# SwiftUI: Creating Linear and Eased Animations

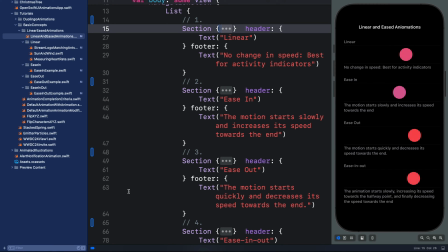0:00 hi let's wind our way through linear and eased animations here inside swift ui so what are they i have illustrated them with several examples so by the end of this tutorial you will understand how to use linear ease in ease
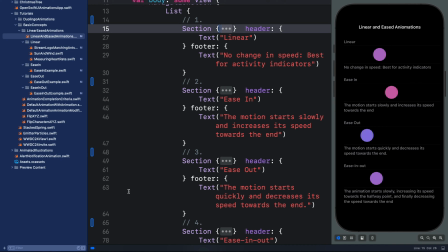0:15 out and ease in out you can also use default for your animations but we will not go through that in this example since it is similar to ease in out
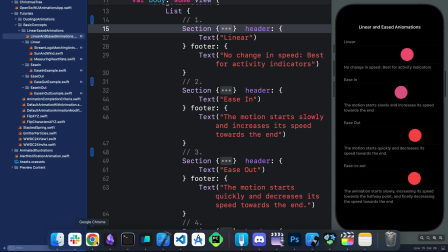0:25 you can find all the examples I will show in this tutorial from this GitHub repository.
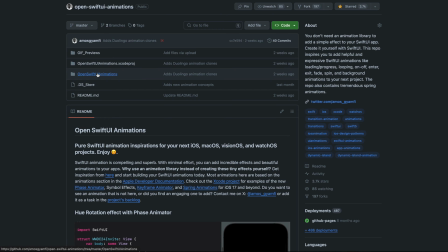0:31 Open SwiftUI animations by navigating to the Xcode project. So let's go back to Xcode.
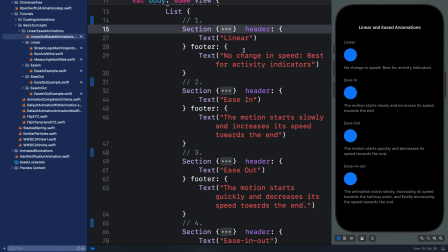0:37 To apply any of these easings to your animation that is linear, is in,
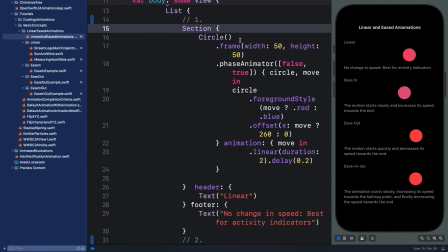0:44 is out, and is in out, you can use the animation modifier or use with animation. In this example we are using face animator. Over here we apply them to the trailing animation closure.
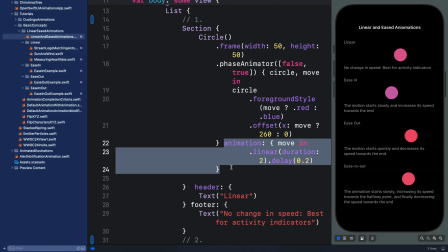0:57 So you can specify them for animations you create using the animation modifier with animation or the trailing animation closure when using face animator. So let's begin with linear. Linear allows you to create animations with constant velocity.
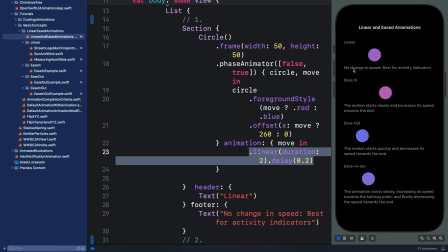1:12 So taking a look at this closely, as the object moves from the initial position to the final position, there is no change in speed or velocity at all so you can use linear for building an animation that needs to have a constant speed one great example is when you have a loading spinner
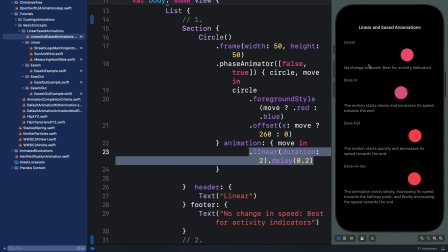1:29 you don't want users to see decrease and increase in speed so the animation of the loading spinner should be at a constant speed let's look at this
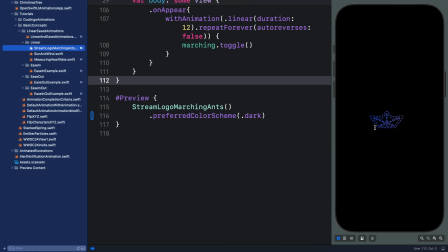1:39 example in this example we have matching ants effect using linear makes the dashes move at constant speed around the shape we can try any kind of easing but that would be awkward because there will be decrease and increase in speed so this is a great example of applying linear let's look at the
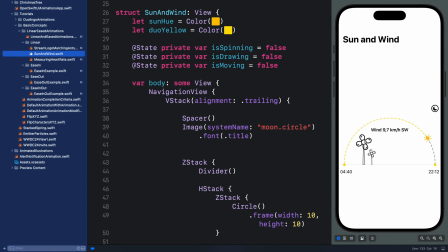1:59 second example if you want something related to rotation for example the rotation of the fan icons you can see they rotate at a constant speed in
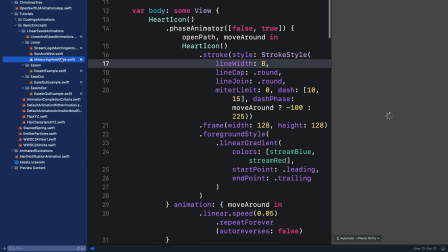2:08 this case you You can use linear. The next example is also related to the first one I showed.
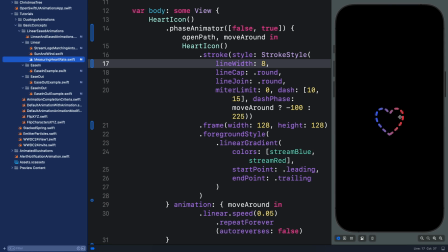2:15 That is also a margin and effect. So you can see here, we are using linear to move the dashes seamlessly along the path.
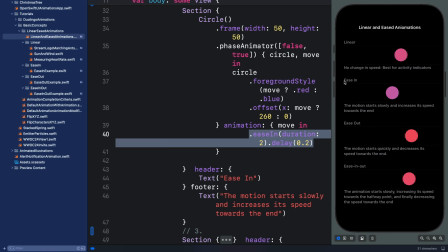2:25 Let's go to the next, that is ease in. If you apply ease in to your animation, it makes the object start slowly and towards the end, its speed will increase and makes it stop suddenly. so if you want to create an animation that
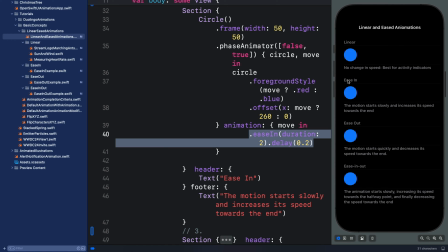2:40 ends smoothly you don't need to use ease in because it makes a moving object come to rest suddenly so when do you use ease in you can use it for animations that
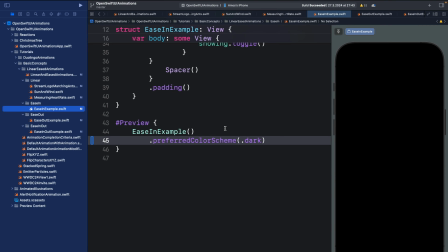2:52 disappear from the screen like this example next
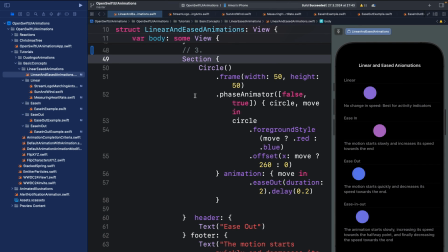2:57 we have ease out as i said before you can use ease in for an effect that causes an object to disappear from a screen you can use ease out for an effect that causes an object to enter the screen so over here we apply it the same way by adding it in the trailing animation closure of
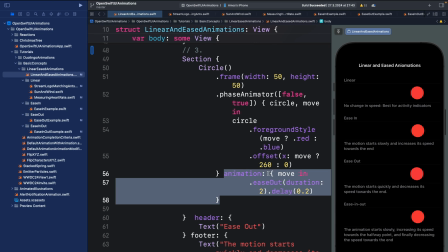3:16 the face animator modifier so what does ease out do when you apply it to your animation it causes an object to start quickly and slows the object down at the end of the animation so this results in creating a very smooth animation so let's look at a practical example.
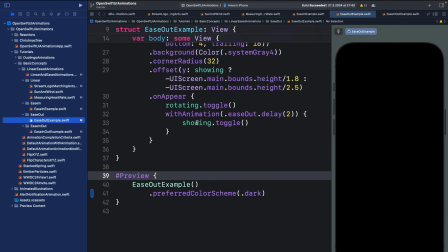3:33 So in this example the object enters the screen from the end. So this is great when you use ease out to create such kind of animation because it makes a moving object comes to a resting position smoothly. Finally we have ease in ease out.
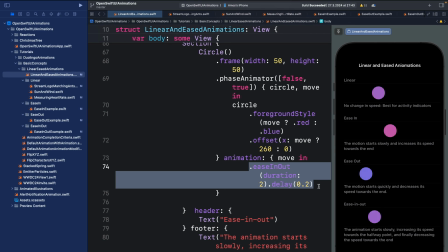3:50 Applying ease in out to your animation makes the object start slowly. Then in the middle the object will attain a high velocity and finally it will slow down when it is about to come to rest. So this is a combination of ease in and ease out.